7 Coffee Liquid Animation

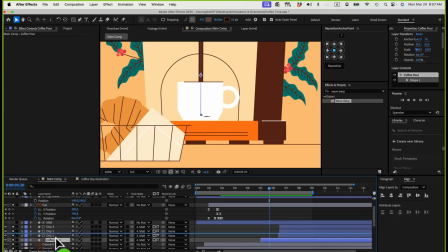And then for this one, I'll just move it on top of the cup so I can see that. So once this one is reaching the bottom there, I want my liquid to come up like this. Move it slightly backward to time it better.
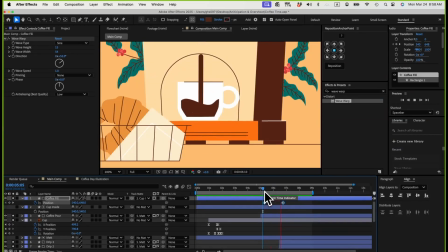So like this, I need to move it back a little bit so that it's already filled up when the pouring is stopping. So like this, I think the speed is not fast enough.
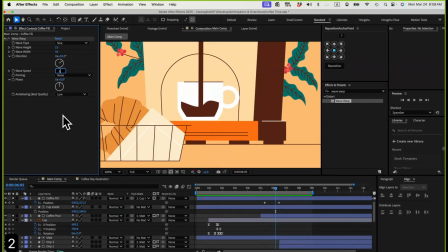I want the speed to be faster. Let's try a speed in 2. I think that might look better. like this. And then that's good.
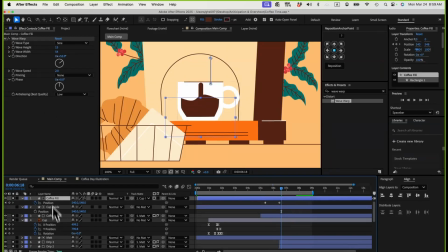And then for the coffee pour, I also want to add the wave warp effect so that it's not a straight line, it's more just kind of wavy. So let's go to this coffee pour and then add in the wave warp.
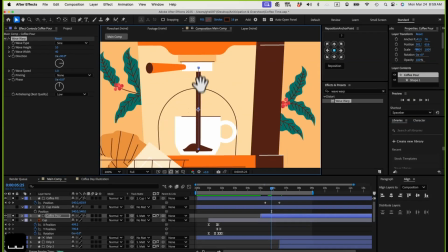And then for this one to be a wave warp, let's say this one, the pouring down here, I actually need to change the direction. So let's see if I change the direction here to more of a vertical direction. So you can see I can actually make this one more wavy.
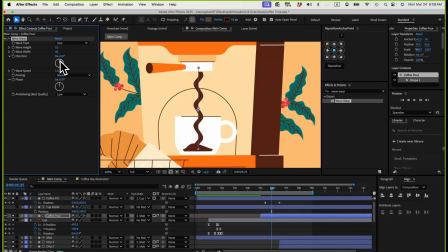But since it's a very short distance, I don't want it to be this wavy. It doesn't really make sense for the liquid to come down like this. So I just need a really slight wave here. Just make it really gentle, subtle.
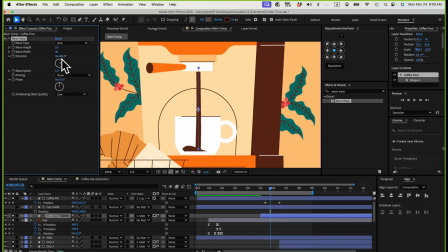Maybe something around, I think even like 81 degree. I'm not changing any other settings. I basically just doing the direction so that this thing can just have a little bit of wave while it's still going straight down.
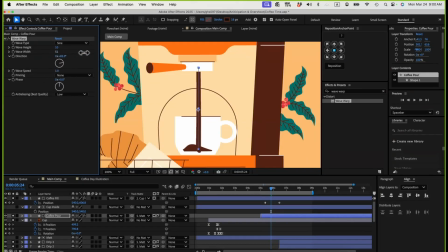So if you want to add more, you can change the direction more or even change the width of the wave, or not the height. I think the wave might do. But for now, let's just do like this. I think that's it's gonna make it better.
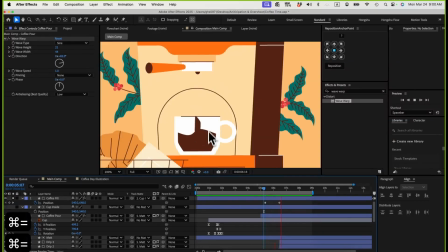And then once you zoom out, we just need to make the bottom and top edge cleaner. So let me just go here. So now you see it's actually outside of my cup. So I need to, let's see my matte. Where's my layer 5 matte here?
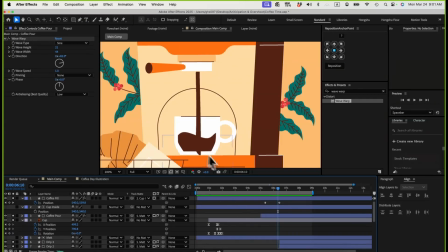So I need to mask out this bottom part again. Let me go to see where my number 5 layer matte is. So I have a matte over here on the top. So I need to make another shape here at the bottom to make sure it's not going over my cup.
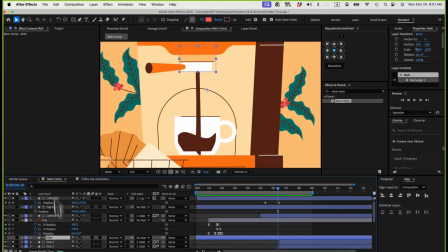In this case, I want to draw inside my matte. This is the matte that I already applied on the coffee pour. So I just need to essentially go to my rectangle tool and then draw another shape here inside to cover this part here. So now it's taking this matte with 2 shapes inside the layer.
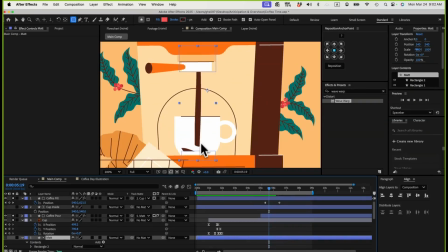And now it's not going to go over. However, there's still some gap. So I need to extend it further so that it doesn't have that gap there. Let me go inside my keyframe, go to this point here, and then I'll drag this one down further so it doesn't really have that gap over there once animating.
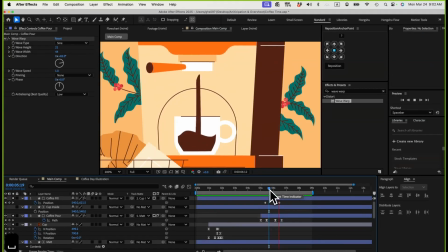And once we zoom out, I think it's okay. We're going to add some motion blur to refine those edges later on, but I think it's looking good for now.
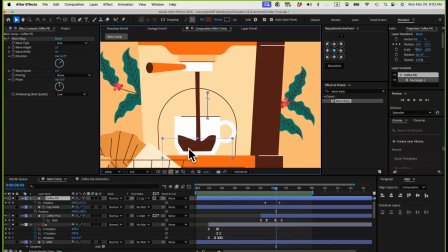And then another thing is I want to create a dimension inside my coffee fill. So this is a fill here. I want to create a different layer, Command D, and then let's change it to a different brown color.
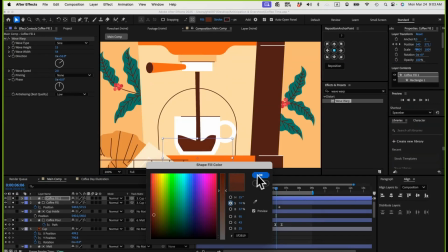Just go to maybe the saturation, give it like a slight different tone, and then go try to offset it a little bit more.
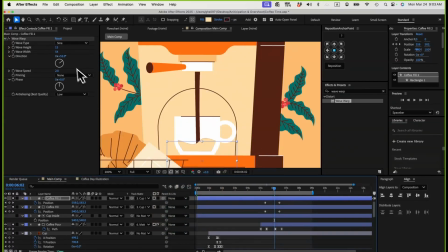Let me create a different color so that it's easier to see here. So this is right now creating a completely overlapping. So I need to maybe change the height a little bit more. Let's do a 5, and then let's move underneath this one here.